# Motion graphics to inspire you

G'day guys, welcome back to the channel. Now today we're going to do something a little bit different. I'm actually going to look at some motion graphics from movie titles that have really inspired me over the years,
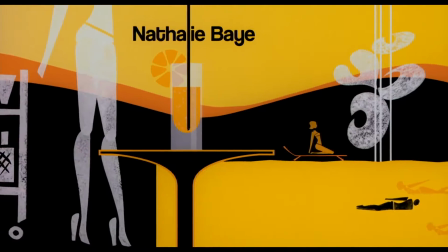(0:08)
and I want to kind of share them with you and sort of maybe point out some things that you might not have noticed before,
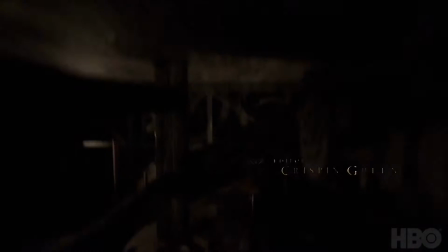(0:13)
but some of these are just gems.
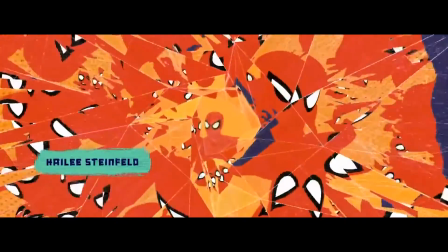(0:15)
People have just gone above and beyond to create titles that not only just captivate, but just really redefine what it is to make titles for movies.
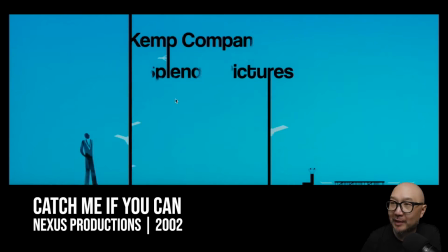(0:23)
So let's dive right in and have a look. So this first one from Steven Spielberg is Catch Me If
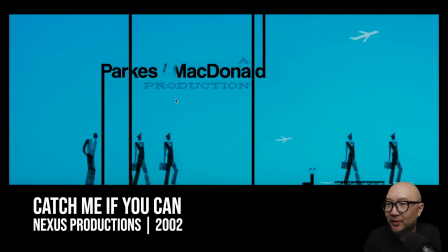(0:28)
You Can. I love how they've just used this sort of like, you know,
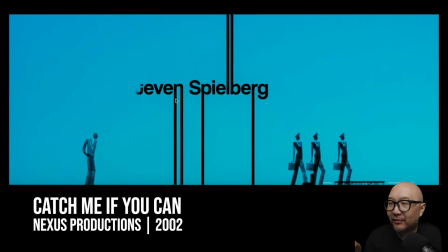(0:33)
hand-drawn kind of style of texture, but it's very simple, kind of nice straight lines.
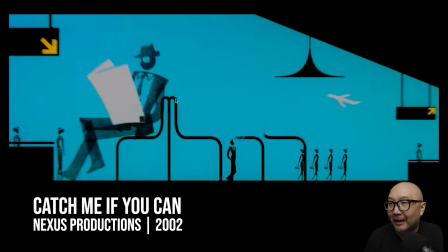(0:37)
But what's even better about this is they've kind of used the titles in such a way that if you watch all the titles, it basically is telling the story of the whole movie.
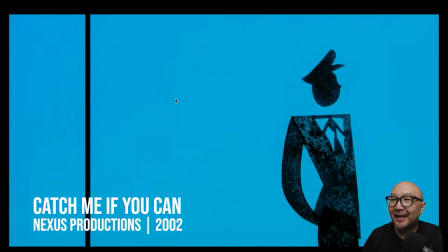(0:46)
I could watch a whole movie in this style. Like, I would love to see something like this.
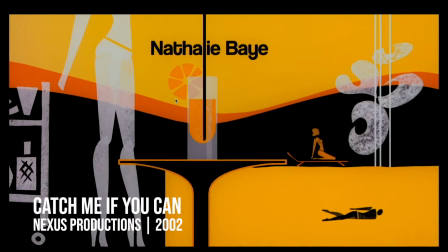(0:51)
Actually, while researching this credit sequence, I realized that they actually put a ton of work into this opening sequence by actually carving out some
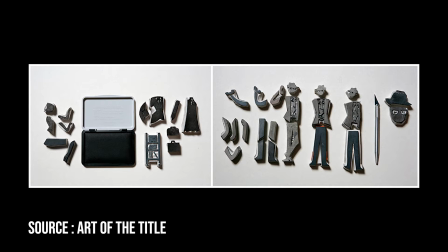(0:58)
handmade sort of stamps that they could use for each of the characters.
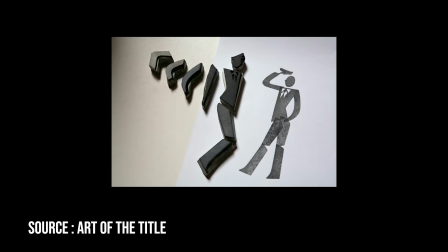(1:02)
And they kept it fairly rough to kind of keep it in the aesthetic of the style of the movie,
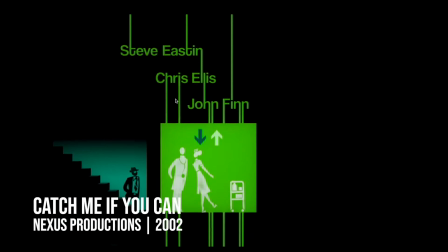(1:07)
where Frank Abagnale basically forges stamps that he's able to basically use to get his way through the different scenarios that he's in.
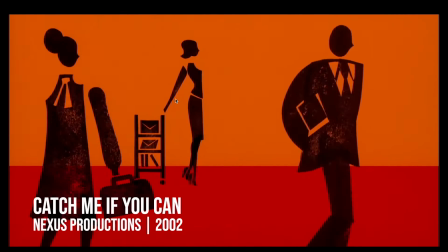(1:15)
To quote one of my great teachers growing up, sometimes a few handmade aspects are kind of what gives it that little bit of magic.
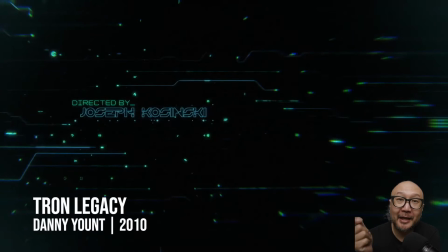(1:21)
Now this next title sequence is from Danny Yuant, who designed the Tron Legacy titles.
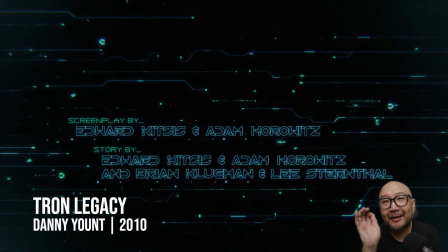(1:26)
Now, say what you will about the movie, whether you liked it or not, but the aesthetic they got for this movie is spot on.
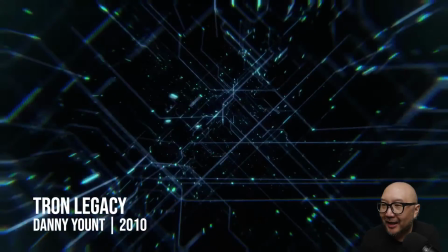(1:32)
This sort of like the chromatic aberration, the edges, the way that it looks like circuitry,
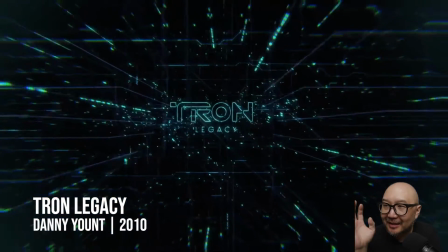(1:37)
and the way that even the text comes on, like, this is just a work of art, guys, and it looks really,
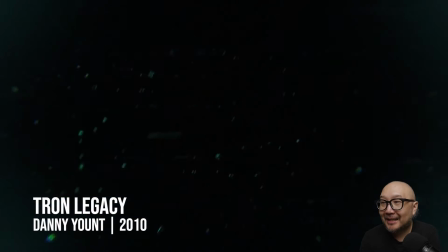(1:42)
really intricate. And I've tried doing this, but myself, like trying to make these titles myself, but they are not easy to make, guys. It's a lot of beautiful work here, and I don't know if it was procedurally generated or they were all hand done, but every little bit of this title sequence just screams just aesthetic beauty, and I love this title sequence to death. Plus, the soundtrack from Daft Punk is just an amazing piece of work. In fact, I dare say the best thing that Daft Punk and Hans Zimmer probably have ever done. Now again, this was a movie that I kind of liked in the meantime.
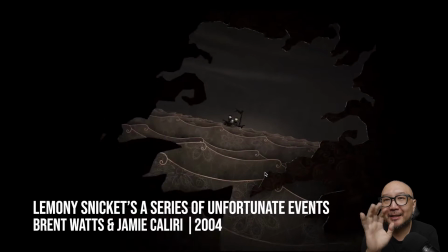(2:17)
It's not an amazing movie, I don't think, personally. Like, I think there's a lot of flaws about this movie, but Jim Carrey does turn in a perfect performance.
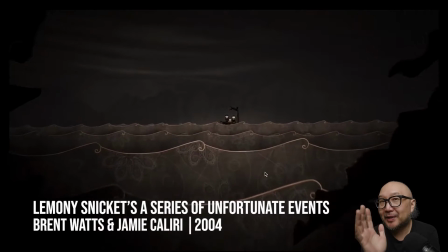(2:23) I am Stefano. I am an Italian man.
This title sequence just enchanted me in ways that I cannot express.
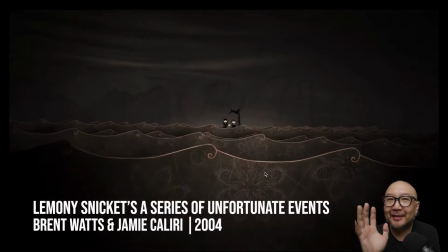(2:32)
Like, look at the way they've done the cutouts here, just above and beyond where they've gone for this sort of like,
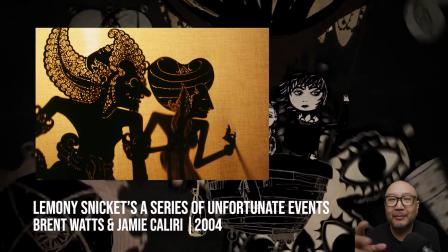(2:38)
I don't know, Balinese style, kind of like shadow puppet kind of vibe. It's just so beautiful in the way that it's been designed,
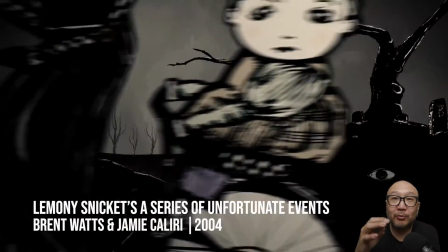(2:46)
and they've taken so much care to really make the movements feel like a Balinese puppet show.
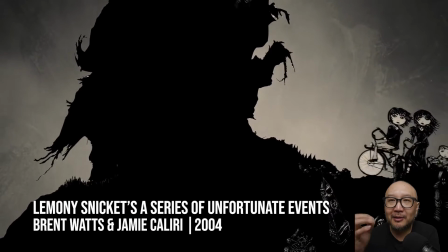(2:51)
And the textures look so real and so alive, and also like just like the Catch Me If You Can intro.
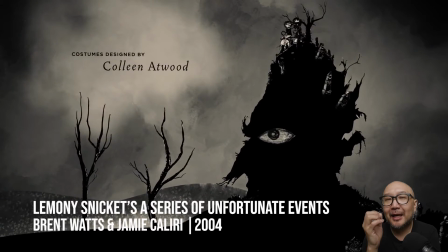(2:58)
This movie, this title sequence really just does sort of just retell the whole movie in a credit sequence.
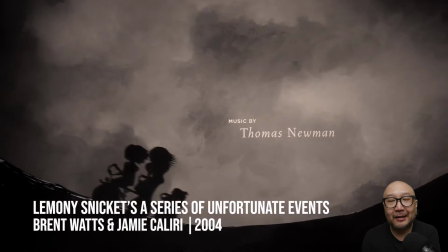(3:06)
And although this is at the end of the movie, I dare say, again, like the Catch Me If You Can sequence, I would love to see a whole movie.
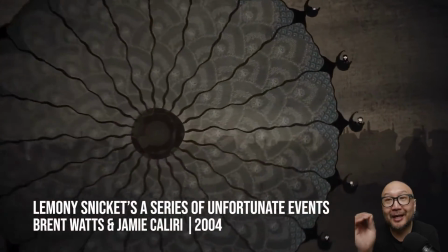(3:14)
In fact, I would love to see Lemonade Snickets done in this style. Like, that's how much this style captivated me.
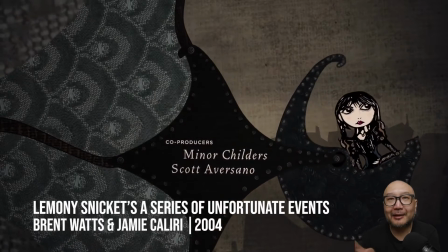(3:20)
In fact, the reason I do the character animation I do today is because of this title sequence.
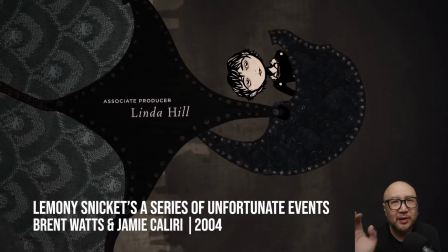(3:26)
Like, the way that it is structured, so simple, so beautiful, so elegant.
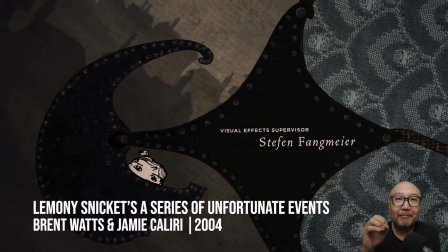(3:31)
So many things about this title sequence just make me think, man, I need to be better at what I do.
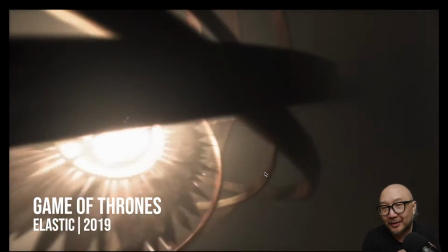(3:37)
Now, if you were living under a rock, you probably already saw Game of Thrones, but I just wanted to call out the title sequence.
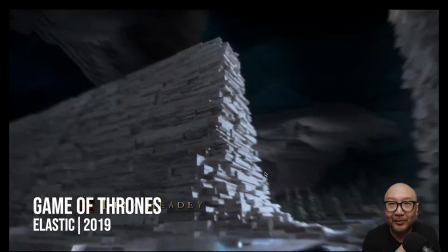(3:42)
This is from season 8, but of course, every iteration of this Game of Thrones sequence is an amazeball sequence.
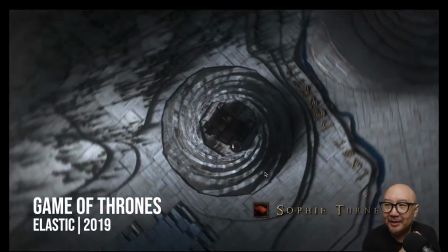(3:48)
From the music to the way they design each of the miniatures, the way that they animate in like a chessboard is,
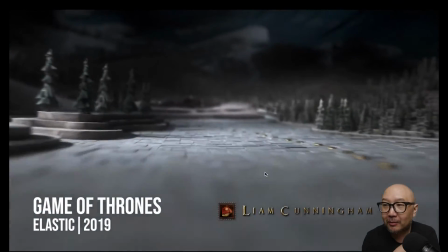(3:55)
well, like a mechanical like tabletop thing is pretty bloody amazing.
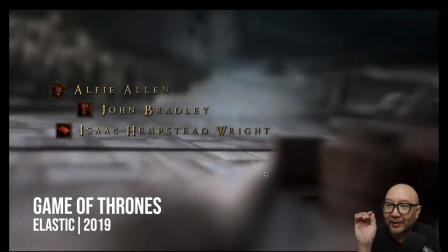(3:59)
And the way they use the depth of field to really convey that it's all in macro is really beautiful as well.
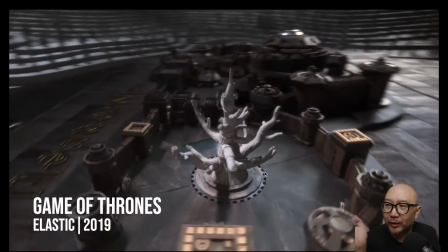(4:04)
It doesn't feel real, but that doesn't really matter.
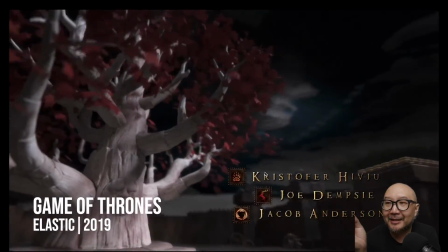(4:07)
I think it's more the fact that you get the idea of what's been conveyed here.
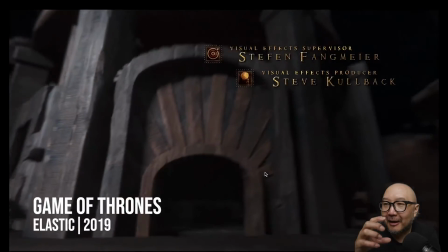(4:12)
Like, everything feels like a little miniature of what is happening in real life, and conveying the ideas of what's happening in the show.
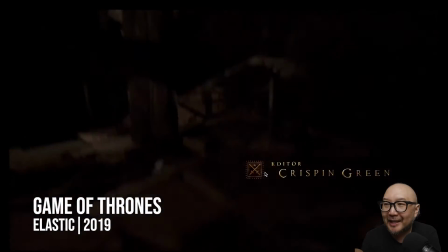(4:21)
There's little intricate like little machines that are happening.
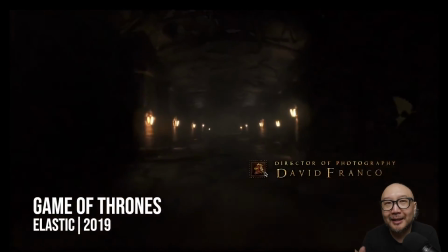(4:25)
You really feel like this is like one of those clockwork kind of style machines that is really driving the story.
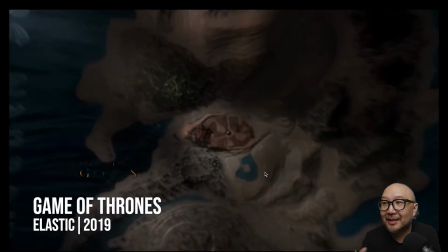(4:31)
And I love this about the Game of Thrones intros, is that there's so much love and craftsmanship in the show.
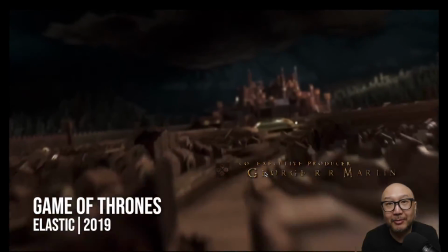(4:39)
Regardless of how you felt about season 8, this intro is still banger all the way to the end, and it's more consistent than I can say about the TV show.
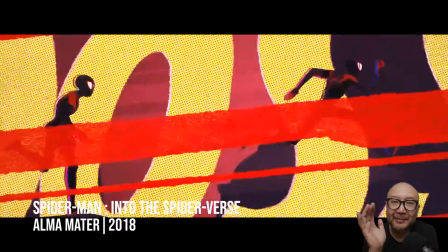(4:45)
Now, this movie right out of the gate completely surprised me. Like, I did not expect this movie to be as good as it was.
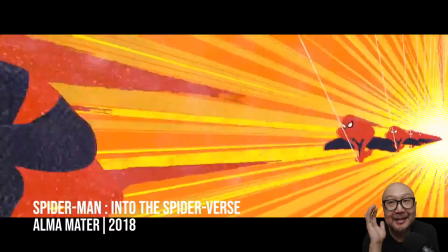(4:51)
It was one of my favorite movies when it came out. This credit sequence blew me away.
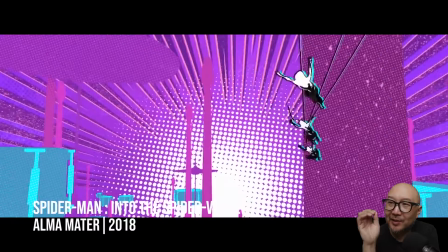(4:56)
Like I just, the way that they use the repeated shapes here to sort of convey animation,
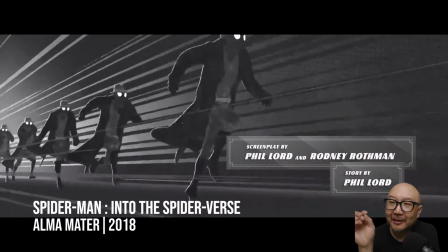(5:01)
like you can kind of see here with each of the 3D shapes, it's a different frame every single time.
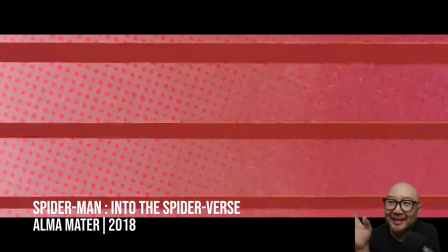(5:07)
And while that is not easy to do. I don't care who you are, that would not have been an easy task to do.
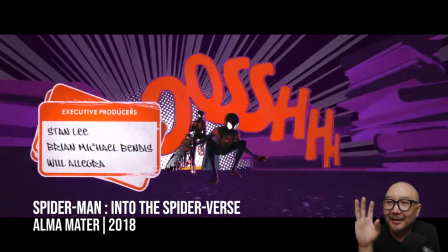(5:14)
Like maybe they wrote a script for it, but geez, that is just, the compositing here is just like mind-blowingly good.
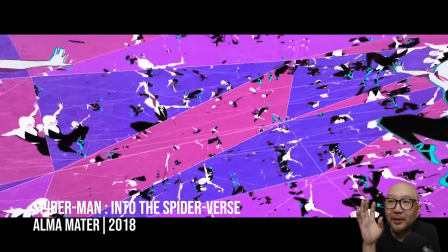(5:21)
Like this stuff just looks so complex in a way that you had to have loved to have done this, to create something this beautiful.
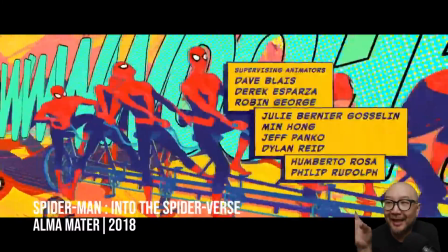(5:29)
There is so much love put into this credit sequence and so much care that it's such a joy to watch this credit sequence,
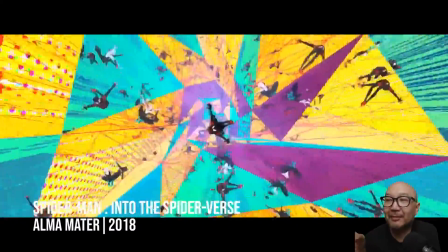(5:38)
because every single frame is populated with something that is really, really interesting.
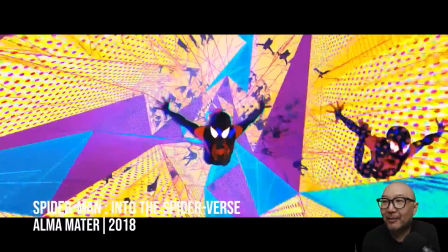(5:43)
And I don't know how else to describe it, but this credit sequence is pure joy.
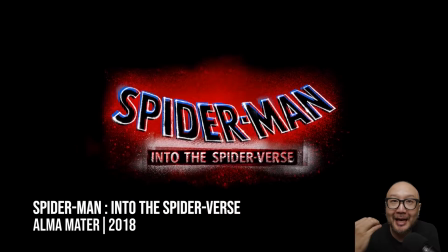(5:48)
It makes me want to be a better compositor and a better animator.
Hey.
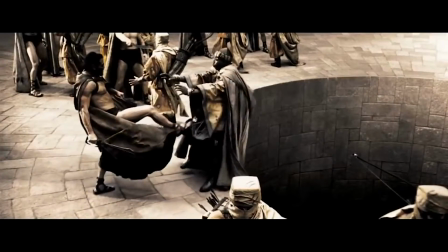(5:53) This is Sparta! Let them fight.
This is another one from Danny Yunt that I really loved.
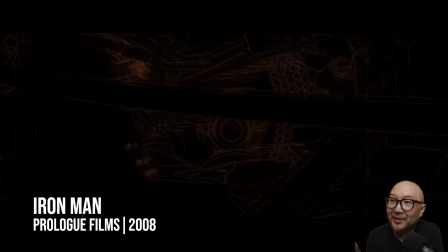(6:00)
I love how it goes to like that comic book style panel, and then it goes into all the intricate details of like the circuitry, and the way they've done it in a way that it feels like you're looking at blueprints for the Iron Man costume. Now, they have kind of done variations of this in later editions, but being the first Marvel movie and just blowing it away with these
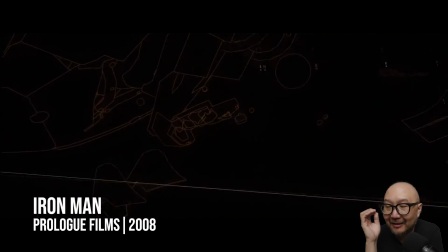(6:19)
title sequences was just the icing on the cake for already what was going to be, you know, monumental later on. But this was just a fantastic title sequence. Like the use of the Iron Man song in this as well just pairs with it really well.
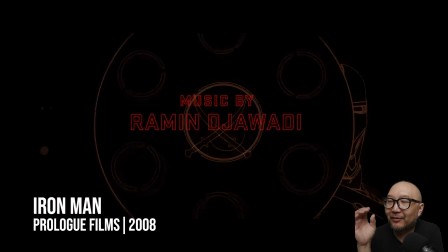(6:33)
But this line art and the way that it just feels like you're looking at the blueprint vibe of this is just beautiful. And they kind of go through different colors, which is just nice.
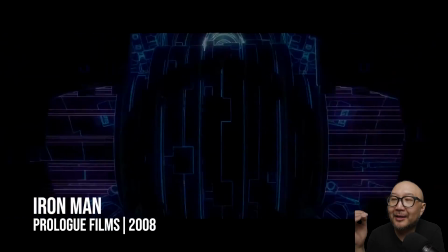(6:44)
When you think you're gonna get bored of the orange, they go to like the red, and then they go to blue, and then they go to red, and then they go to orange again.
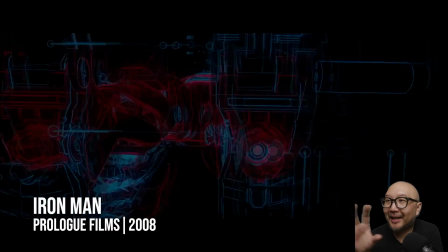(6:51)
It's just such a beautiful way of like conveying what we just saw and the mechanical vibe of you know, what we just saw on screen.
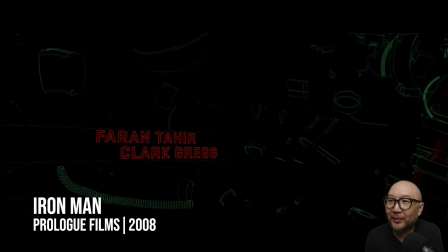(7:00)
Sort of almost telling the story through the Iron Man suit changes. And I love the way they've used the type, like the outline type font, which was a bit more like, wasn't as trendy as it is now. Like it's a lot more trendy now, but this design is just beautiful. I can't remember if the Avengers came first or this movie came first.
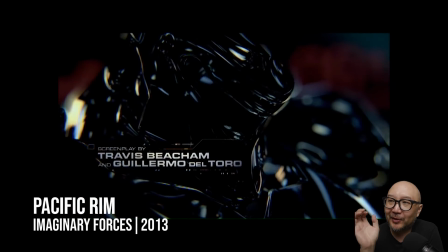(7:17)
I'm pretty sure the Avengers came first, but this whole sort of macro photography of looking at like objects that you can't really tell isn't completely new,
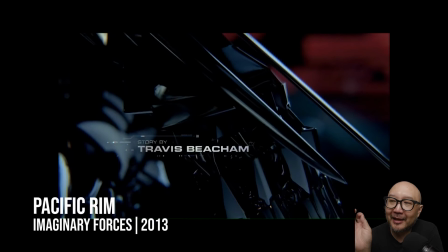(7:26)
but I do love how they did it in Guillermo del Toro's Pacific Rim.
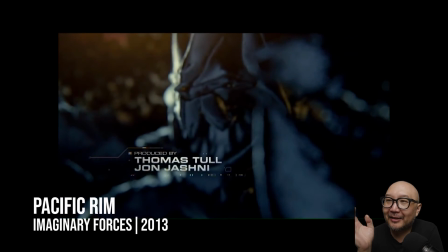(7:30)
And it's just a lovely kind of like way to kind of send off this film,
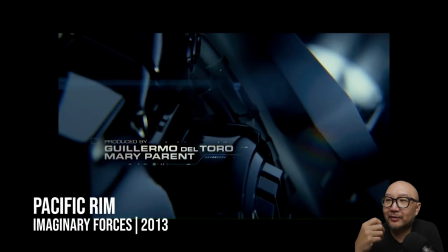(7:36)
compared with like the amazing soundtrack that Tom Morello was a part of. And I think the guy who wrote Game of Thrones, like another amazing pairing.
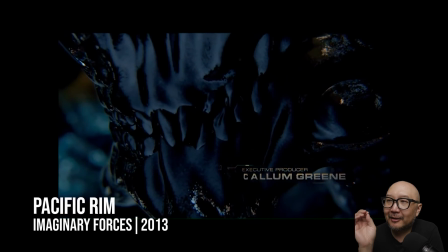(7:44)
But I do love the aesthetic of this vibe, the chrome, the shininess.
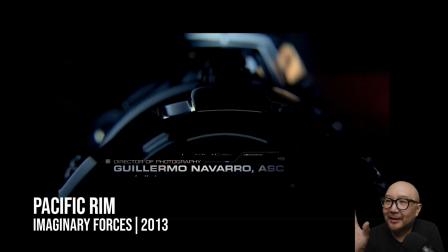(7:49)
It almost makes it feel like they're like miniature toys that you can play with to some degree.
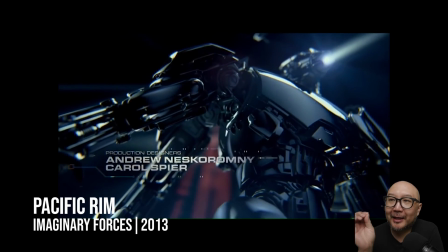(7:53)
The movie was fantastic, and you can tell that Guillermo del Toro just really put his heart and soul into this film.
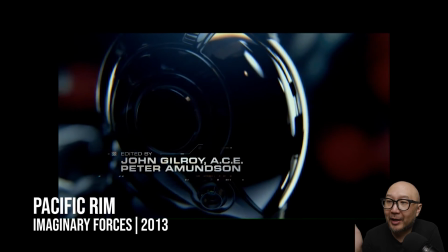(7:59)
And likewise with these graphics, like the ending, Raymond Dwaji, that's his name, with these end credits,
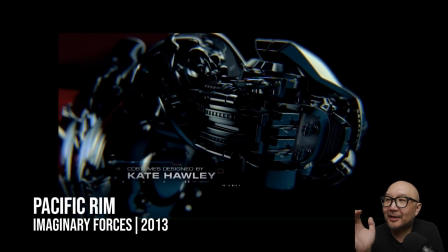(8:06)
you can just tell that they just put so much love and care into making you feel like you just watched a great movie.